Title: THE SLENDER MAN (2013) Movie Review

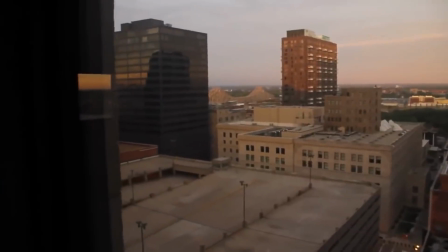Yes, thank you for showing me this, Kyle. This is definitely necessary.
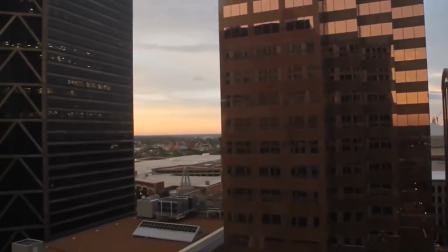I mean, stuff like this is usual for found footage films to make them seem more real in a sense, but here it just drags the pacing down to a halt.
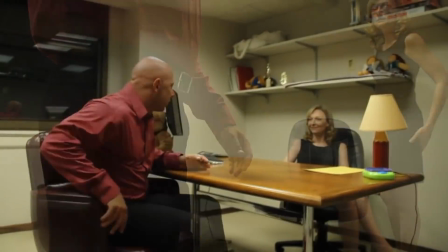Anyhow, it turns out Kyle is a private detective who has an interview booked with a lady who is relevant to a current case he's researching.
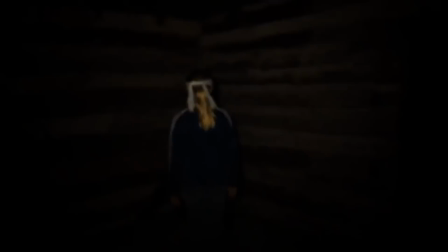Of course, it turns out the case involves the young girl who we just saw being sacrificed,
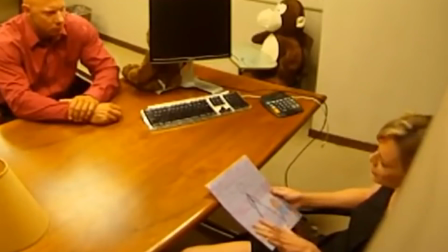who seemed to have been affected by our favorite mythological creature before she disappeared.
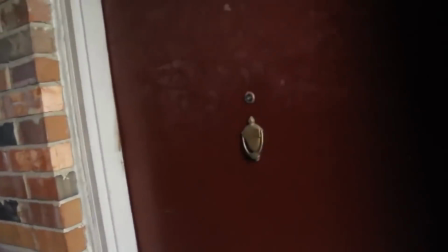We follow Kyle's investigation further as he interviews more people, including the mother of the child who went missing in the beginning of the film.
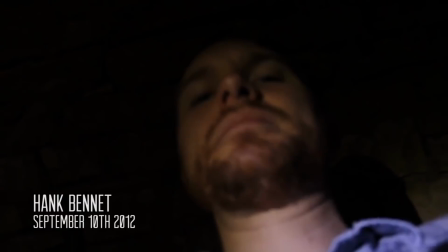It turns out the father of that child was Hank, the same guy who just sacrificed the young girl.
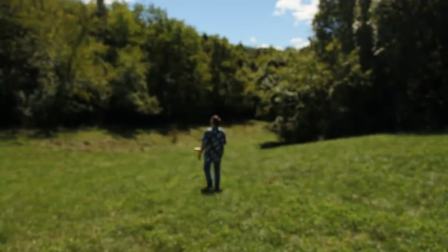Now, the mother seems to believe that Hank falsified the footage of his son's disappearance, because obviously, there's no such thing as a boogeyman.
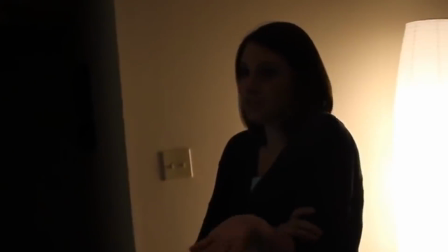as the soundtrack overbears the entire scene, taking away from the believability of it and the performance of the actress.
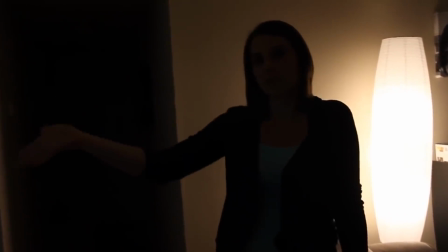No, maybe you blacked out. It only takes a few seconds for someone to come up and grab a kid under the arms and then disappear.
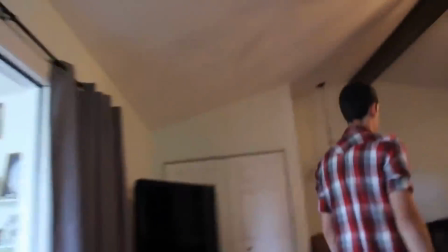Great. Oh, now we're back with our favorite siblings. Are you guys keeping up with this?
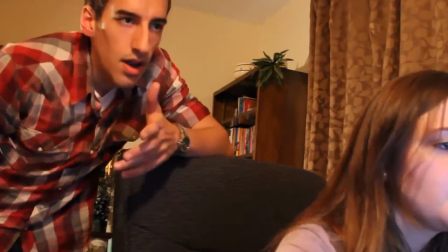I'm barely doing that.
Slender Man. I don't know any Slendermans. Brilliant.
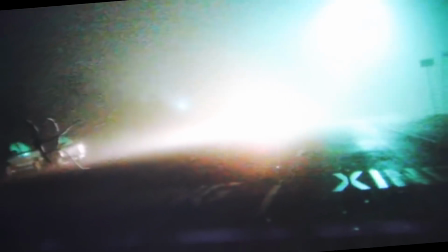Holy shit, this dialogue. It's painful.
Look at that. There. It's a hoax.
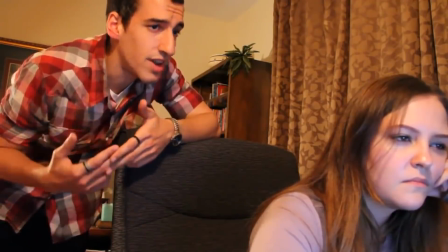People have Photoshop, MS Paint. If you want to get freaking Jennifer Aniston getting double teamed, I guarantee you that exists.
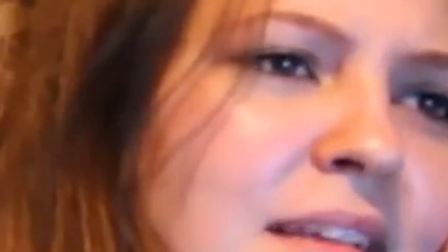Yeah, but this isn't Jennifer Aniston getting double teamed, Chase.
The two then decide that their best bet in furthering their research is to call Kyle,
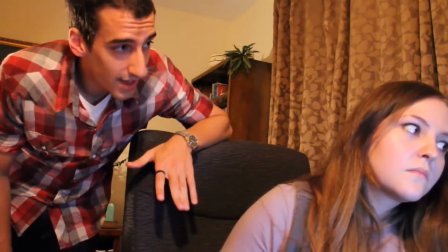the guy who has seemingly been investigating the missing children who have been taken by Slendy for years.
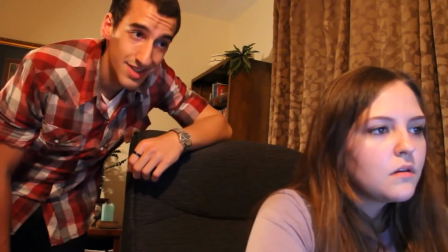But then, we hear a bump outside. Yeah, Paul.
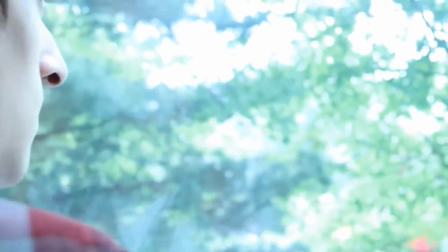The two look outside, see nothing, and then... Ooh, Slender Man's behind the woman!
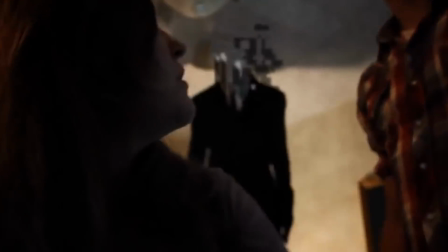Oh, next scene? Did that go... anywhere?
Humor me for half an hour?
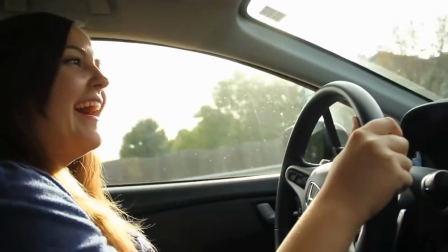You bitch more than anyone I know, I swear to God.
These guys bicker so much it's insufferable.
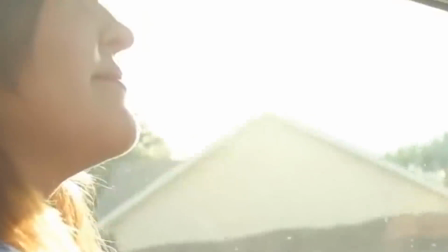Are we supposed to find these characters endearing?
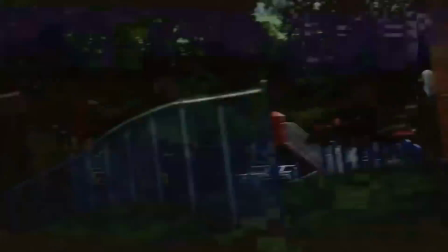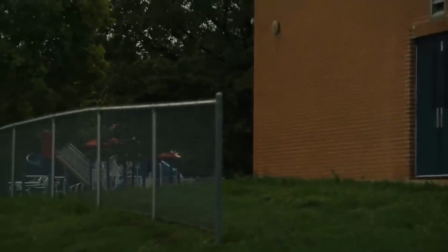He's gone.
Well, that was necessary.
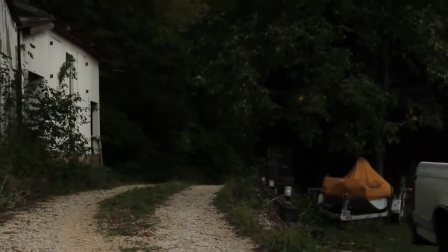Anyways, they finally call Kyle before we cut back to Hank, who seems to be, filming stuff and setting up cameras in his house.
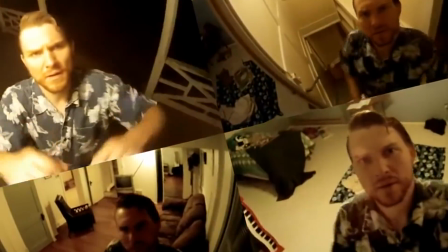Are we Paranormal Activity now?
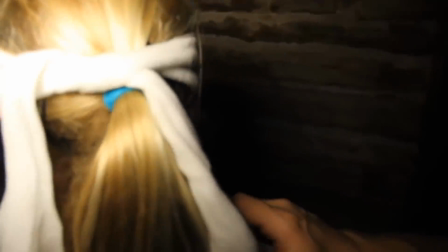I swear, this film keeps jumping between perspectives so much that it becomes needlessly confusing and muddled, and it keeps us from growing attached to any scene.
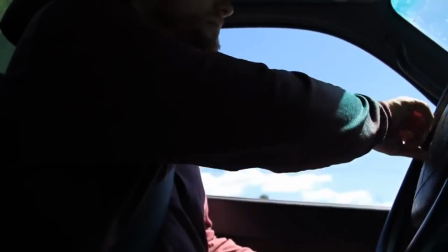Still, the pacing finds a way to suck the life out of you somehow because there is so much useless shit being shown to us.
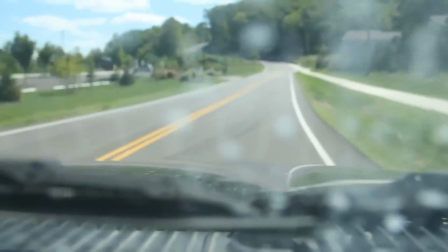Why do we need to see Hank driving around everywhere?
Hey.
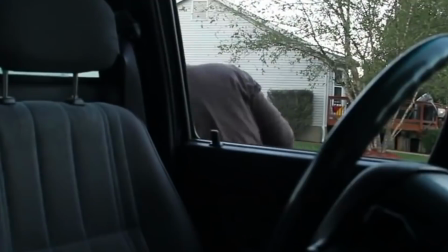Oh, holy shit, Hank, what are you... Wait a minute, is that the cameraman's finger in the frame?
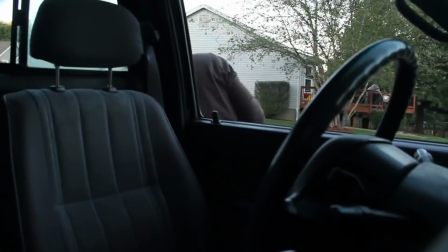What the fuck, why not just crop the frame? Did no one in the editing process notice that?
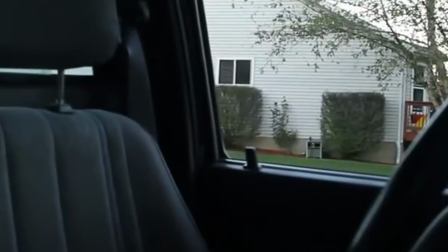Anyways, Hank, shame on you. Yeah, you better feel bad for the shit you're pulling.
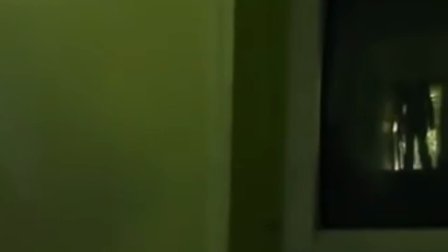Huh, we also see Slender Man's reflection on the TV here. That's an interesting shot at least.
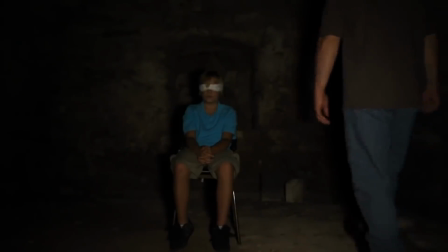As it turns out, Hank is giving kids up to Slendy in order to try and get his own child Danny back, which makes sense I guess.
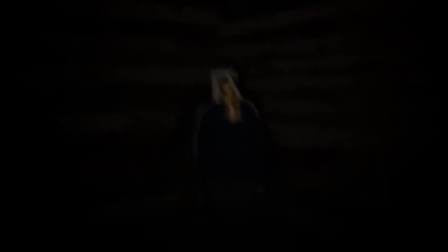I don't know how he made this deal with the silent monster, but whatever, let's just go with it.
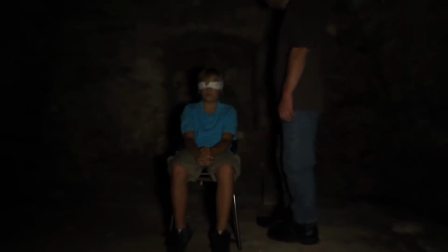An interesting detail in this scene is that while Hank questions the child he kidnapped, this happens.
What's your name? Danny. Danny, sir.
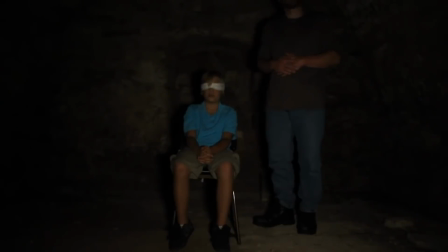Please don't hurt my mom and dad. No, Danny, they're going to be just fine.
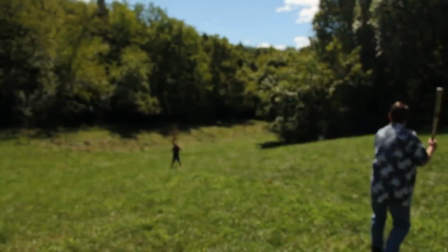See, the kid here shares the same name as Hank's missing kid, and so for a moment, he's stuck in his tracks.
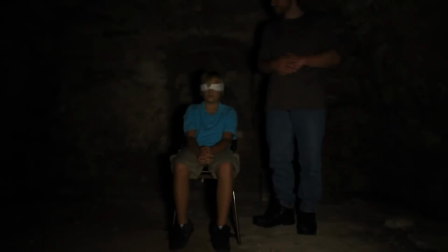That's actually a nice touch, I gotta say.